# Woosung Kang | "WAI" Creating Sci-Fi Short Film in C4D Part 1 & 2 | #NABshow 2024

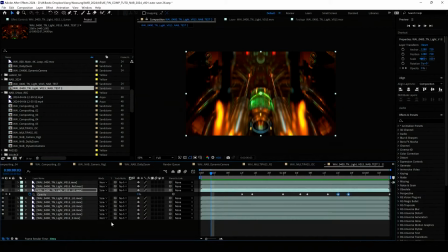1806s
So to make a focal point in the center. and we have this red light, the LED light.
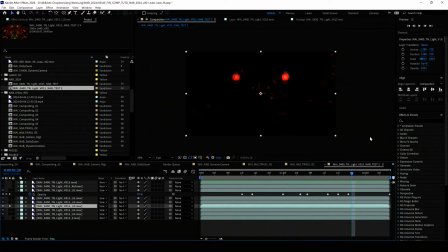1813s
I want to add a little bit of flickering to add more detail. So what we can do is go to opacity random,
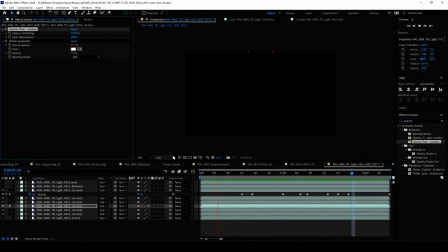1821s
and you can have different number, and you can see how it's flickering. But I'm going to use this one as a add mode, and I'll just duplicate one more, and this one can be this one add, and this one is maybe like 50%.
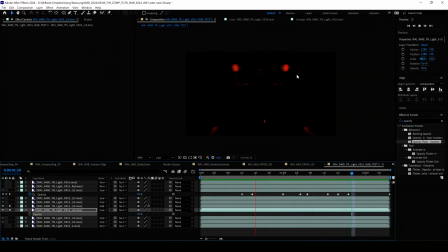1838s
So we can contain a basic light and add just a flickering on top of it.
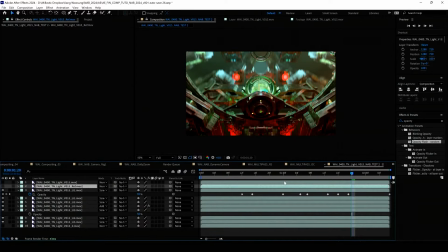1844s
So we get more detail on this, and I want to show you how we can composite this reflection
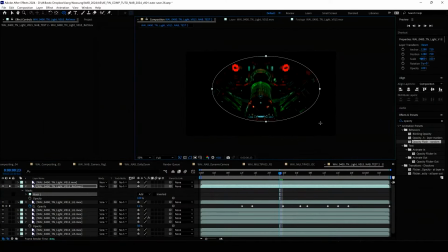1852s
to add more highlight on top of our all other passes. All right, so mask and feather, and then screen mode.
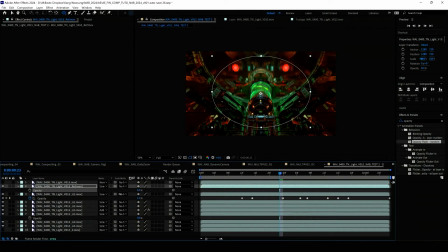1863s
Then you can add more highlight on only the center area, so you can get more interest on the main object.
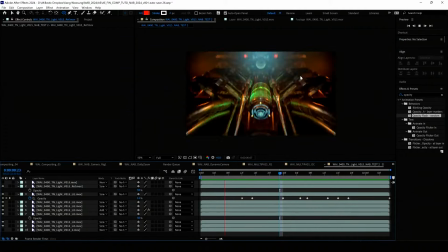1870s
Okay. And the good thing, another good thing about what you can do with multipasses,
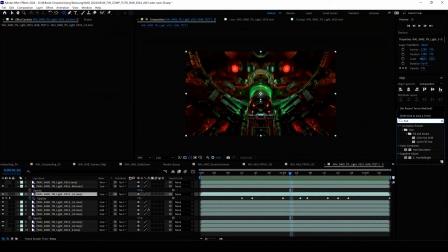1877s
maybe you can select one layer and change the color of it by applying hue. Okay, and you can change the color of each light. So this is a pretty cool effect. So you can try for your own.
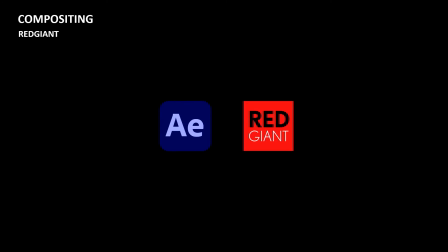1893s
Yeah, so that was about the basic compositing, and even we can go even further with Red Giant product.
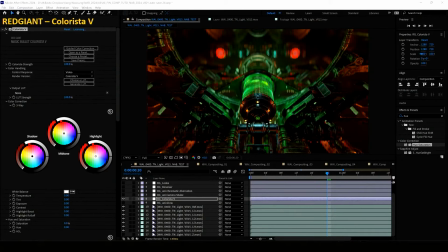1901s
I'm gonna show you how I did color using Colorista. So Colorista is really, really cool plugin that you can change the color in detail. Like maybe you can go a little bit more mid-tone, more green,
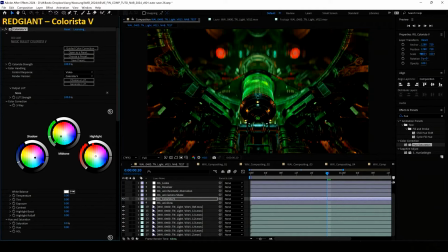1917s
and shadow can be a little bit more blue, little touch, and the highlight can be a little bit of yellow, something like this.
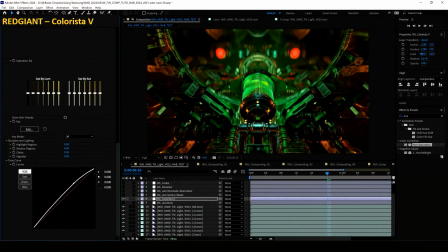1925s
And even you can change the overall tone on the bottom here. And yeah, it's good. And you can add a vignette, so you can tone down the edge. So and even the clarity. Yeah, this is too much. Maybe just like 20.
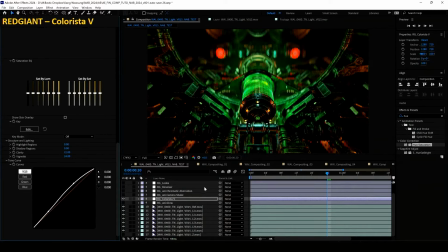1944s
Yeah, so you can add more detail.
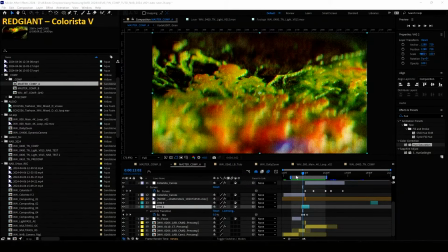1947s
And another example here, what you can do is I use Colorista V for the transition moment,
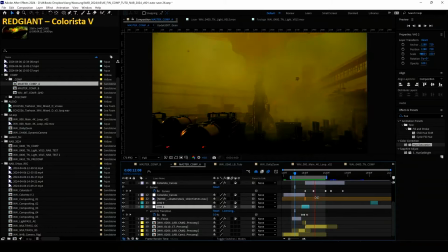1955s
which is from the fungus growing up and then change it to the CD shot.
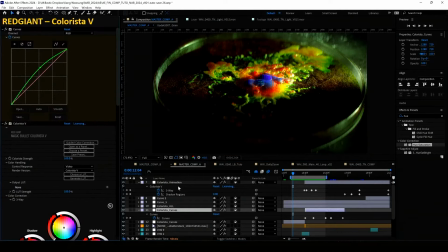1961s
Here I have even like I'm having these 3 Colorista,
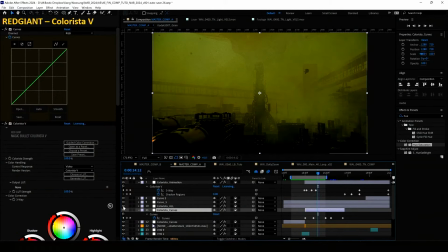1966s
so one for the overall tone and one for the color change.
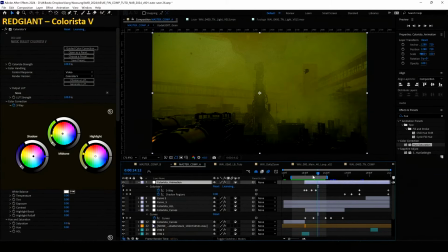1975s
So it's not that difficult.
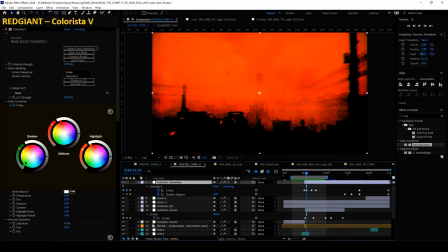1978s
I just change the mid-tone to the red to shift the color here, and let's see what happens. So it starting from the red color and then go back to original color.
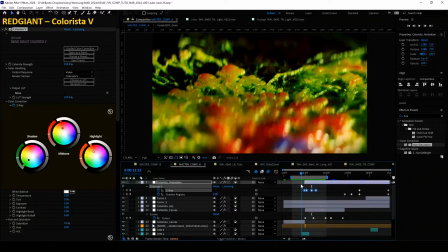1991s
So it can get pretty cool transition from here to the CD shot.
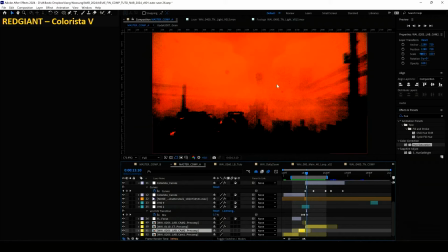1998s
And yeah, I'm going to show you another secret, which is, let me see, yeah, this layer. So this one,
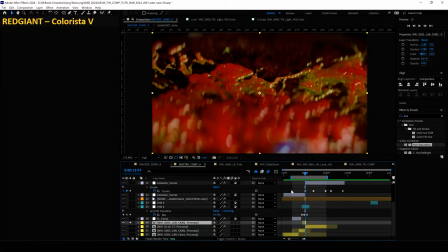2009s
I speed it up the fungus animation and then use it as like screen mode
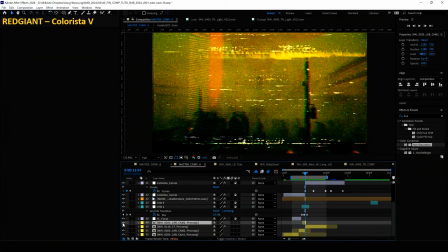2014s
to add as just like a little bit of like transition moment as a flickering.
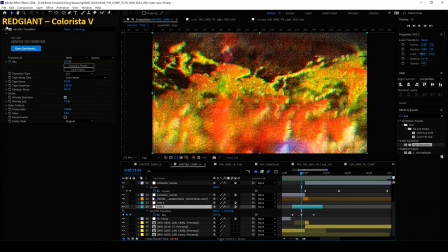2020s
And even we can add VHS effects from Red Giant, and this one gives this amazing noise transition.
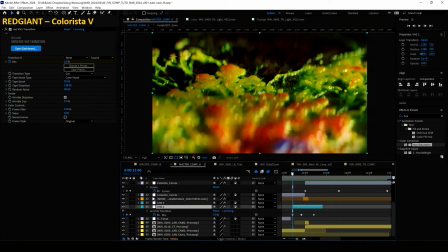2029s
Yes, so, and then we can add
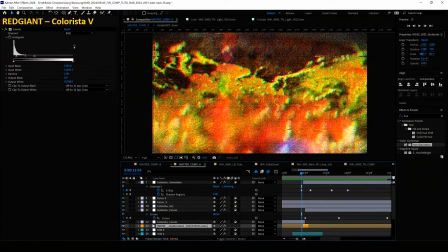2033s
even like custom footage, like the glitch one, something like this.
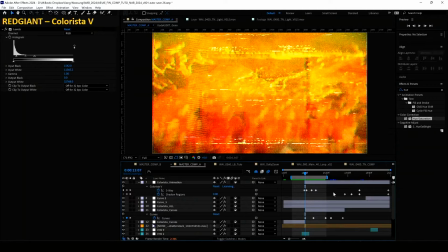2038s
So by combining all those 3, we can get this pretty cool transition with the color.
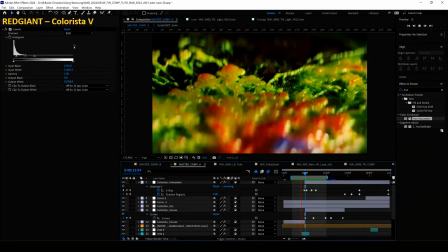2047s
All right.